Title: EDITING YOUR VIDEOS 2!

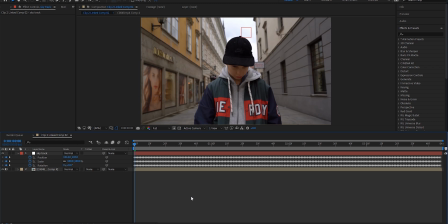He sent in a few different clips, but the one I ended up going with was a shot of him sort of in an alleyway on a street in Austria, like I just said. And I had a few different ideas with this. I definitely knew I wanted to do a sky replacement. I couldn't really decide, and then I ended up deciding to try or attempt a day to night effect that was heavily inspired by one of Andreas Hem's vlogs.
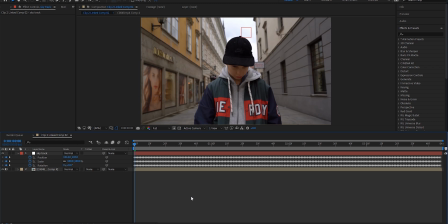So the first thing I ended up doing was I tracked the background inside of Mocha Pro, just tracking those clouds in the background. And you guys might be thinking, why don't you use just a 3D camera tracker? Well, I tried that out, but the camera tracker wasn't picking up any information on the sky, so that's why I headed into Mocha.
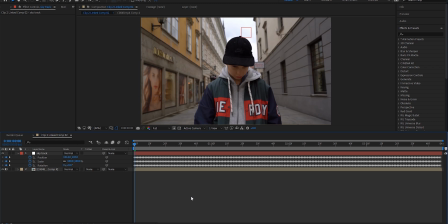Mocha was able to pick up a pretty good track, so I brought it back into After Effects, and then I headed over to trusty Unsplash.
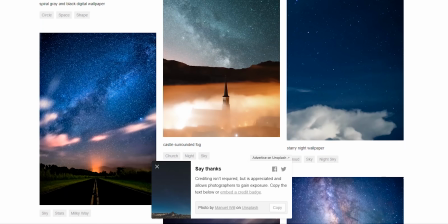Unsplash is a great free stock image website. They're great for getting stock images for really whatever you want, and they're completely free. great.
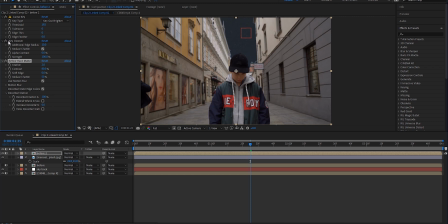I'll link the photo and the author of the photo down below if you guys want to check it out. After that, I parented that star layer to the sky track, and then I duplicated the bottom clip, so the base clip of Gabriel standing in the street, and then I used a Luma key to key out the sky and have the stars just be in the background.
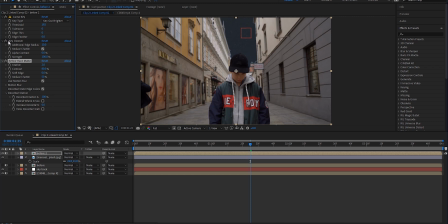But as you guys can see, I had this rough sort of white outline that is a massive no-go when doing any kind of Luma keying, so I had to try to figure out a way to fix that. The way I went about it is with two life-changing effects inside of After Effects.
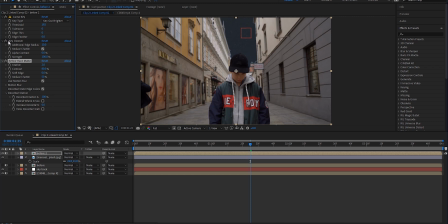You have to know about these. The first is Key Cleaner, and the second is Refine Hard Matte. As you guys can see, that cleaned up the issue right away. It took care of all the edge, so now we have a nice solid key.
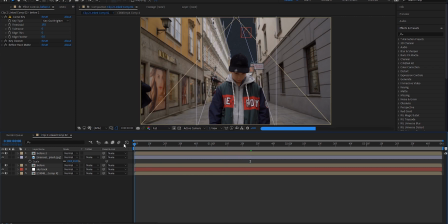Those two effects come in clutch all the time. I highly recommend them. The next thing I wanted to do was sort of fade on the stars in the background.
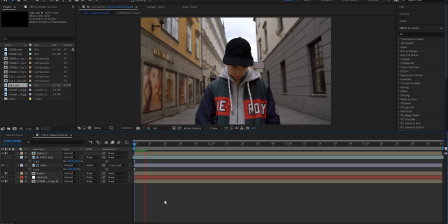I wanted to start off in the day and end in the night, but if I used a Luma key effect, it just didn't look that cool or natural. It just sort of popped on, so I decided to use one of my ink transition backgrounds. You guys can download those. I have a tutorial on that. I'll link that down below as well. But essentially, I just added this ink AVI layer, and then I took the stars and I made them an alpha matte to the ink layer, so now they sort of just fade on in the background. It's pretty smooth. I think it looks better than if I tried to use a Luma fade, so I was pretty stoked on how it turned out. And now the next thing I had to do is I added an adjustment layer, and it was time to start messing around with the grading of the entire clip. Now this is the hard part. I was messing around with this for a while. I actually ended up watching some of my boy Aidin Robbins' tutorial on how to do day to night just to get a better idea of how to pull off this color grading. That's the thing, guys. I watch tutorials all the time. I feel like if I'm not learning something, I'm doing something wrong. So I was watching his tutorial because I'd never really done any kind of color grading to make day footage look like night,
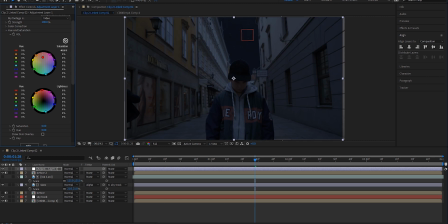and that's something he's really good at. So I messed around with that tutorial and following what he said. I did all that inside of Red Giant's Colorista. Eventually, I got a look that I liked a lot, and now I really wanted to add like a fake light that would sort of fade on as it got darker.
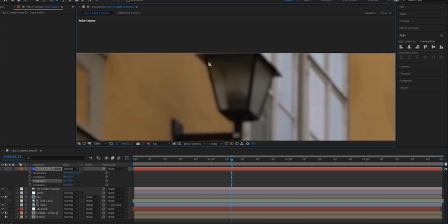So I ended up using a track solid layer that I got from that previous camera track.
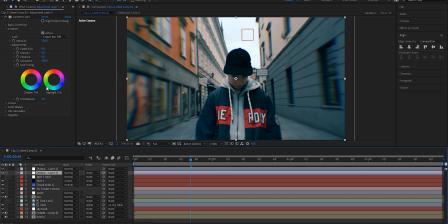I sort of masked it out and made the color white by using a change to color effect, and then I added the glow effect as well and feathered it up a bit. And then after that, it just wasn't looking that realistic, so I added a solid layer and added the optical flares effect from videocopilot.com.
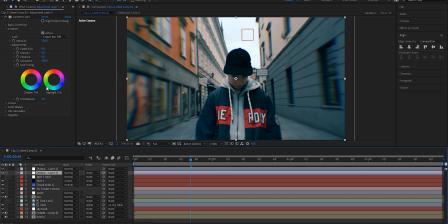I went up into the options and I messed around with a few different options for the flare, but I ended up landing on this one right here with this nice soft glow that sort of shined down right on top of Gabriel. I pick whipped the flare to that null track, and there you have it. Now I've got this nice tracked layer.
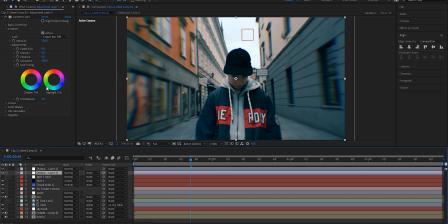The next thing I did is I added a quick LUT, and I eventually ended up deciding to add the Red Giant Universe chromatic aberration effect. That adds that sort of distortion and RGB on the sides. This was a nice way to sort of wrap everything together and make it look sort of uniform.
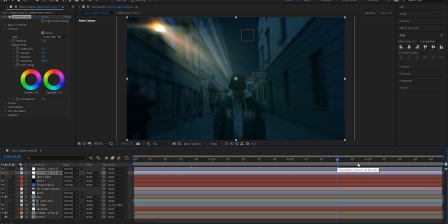It's definitely sort of cheating, not gonna lie. It just blends everything together really nicely and makes that process really easy.
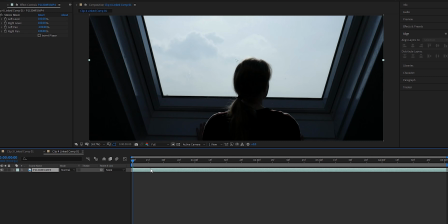So it's kind of cheating, but I think it definitely ended up helping the effect. After that, I just sort of faded everything on, and that was about it. So here is the before shot, and here is the after.